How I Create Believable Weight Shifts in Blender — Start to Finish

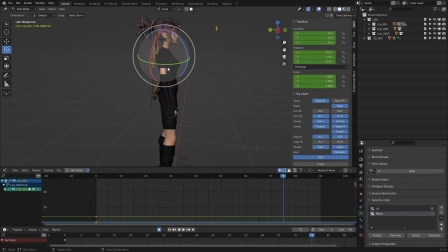(37:20)
And again, this is something where I think completely up until this point, the shoulder, the upper arm, the elbow, and the hand are all timed. The keyframes are all landing at the exact same spot. So there's no like offset going on at this point. I'm kind of figuring out the main movement here.
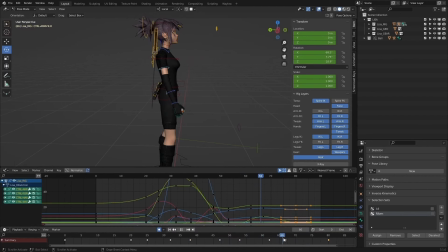And chances are, with the arm throw here, everything is, on the same keyframe.
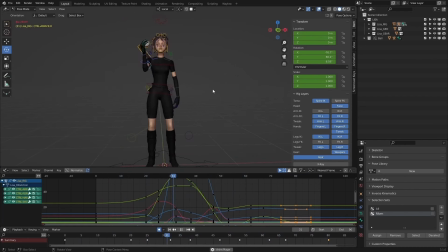(37:54)
There's no like offset between the elbow and the upper arm yet. But if, without that and you already have, movement that feels good, just adding those little offsets in there will kind of just be that sort of like cherry on top of, taking it to the next level.
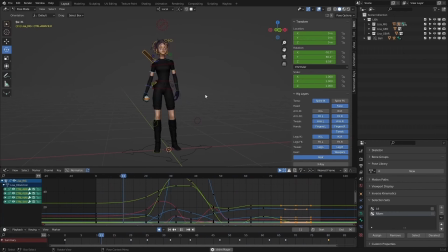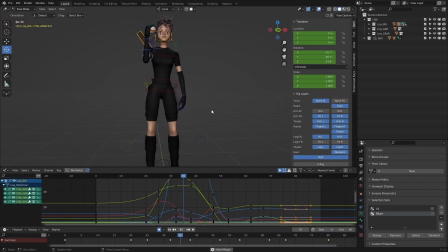(38:29)
And, that long pause there, probably just looking at the animation over and over, making sure I, see if I spot anything that feels weird or unnatural.
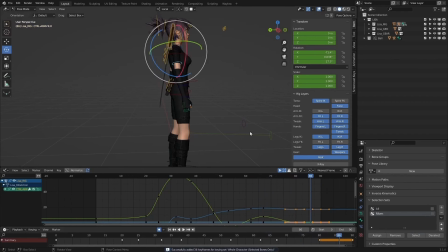(38:46)
And kind of just taking a step back for a moment before continuing on.
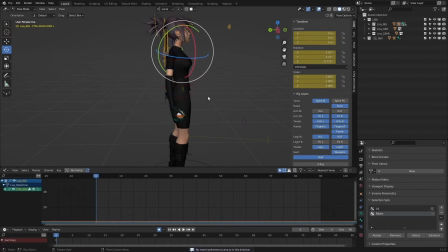I think here I'm starting to animate the shoulder a bit.
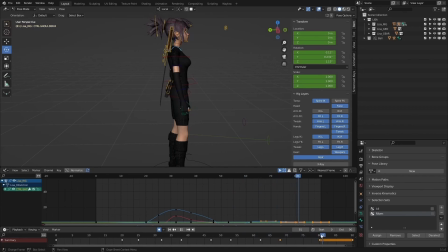(39:22)
I think on this satellite, pretty much only animated the upper arm, so making sure, that shoulder is going to be helping to drive a lot of that movement. So that's definitely something that can be easy to forget about is the shoulder. It's always good to go back and make sure you've got,
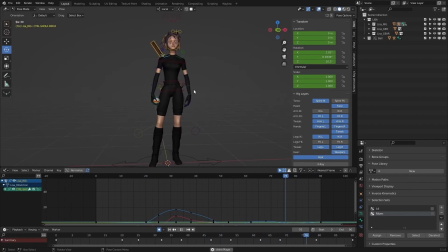(39:40)
some movement in there because, chances are if your arm is moving, then your shoulder is going to kind of have to have movement in there.
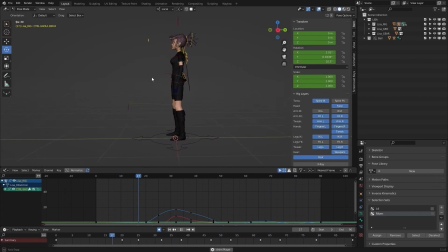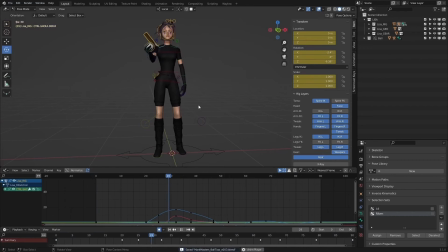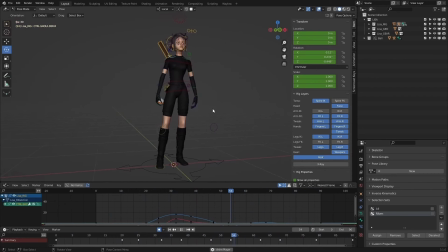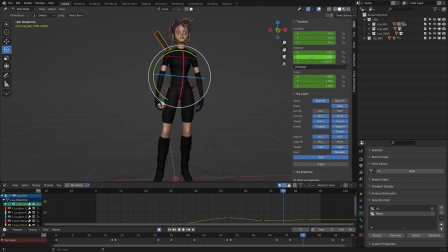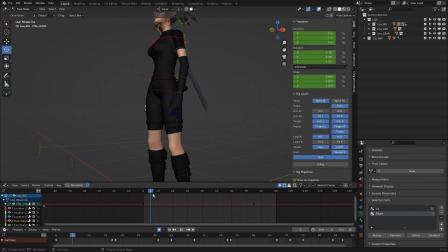(40:40)
And I think now that I've established the movement of the right arm, it kind of allows me to spot like kind of what's missing in the chest. So now I'm going to go back and add the rotation X just on the chest, the sort of back and forth,
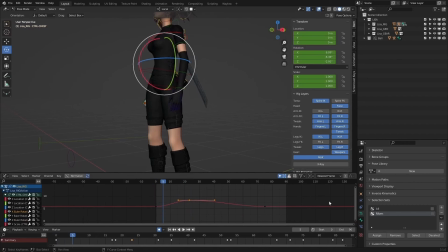(40:56)
which will really help push the throw as well. The chest kind of dipping down and then, rotating back on the actual throw.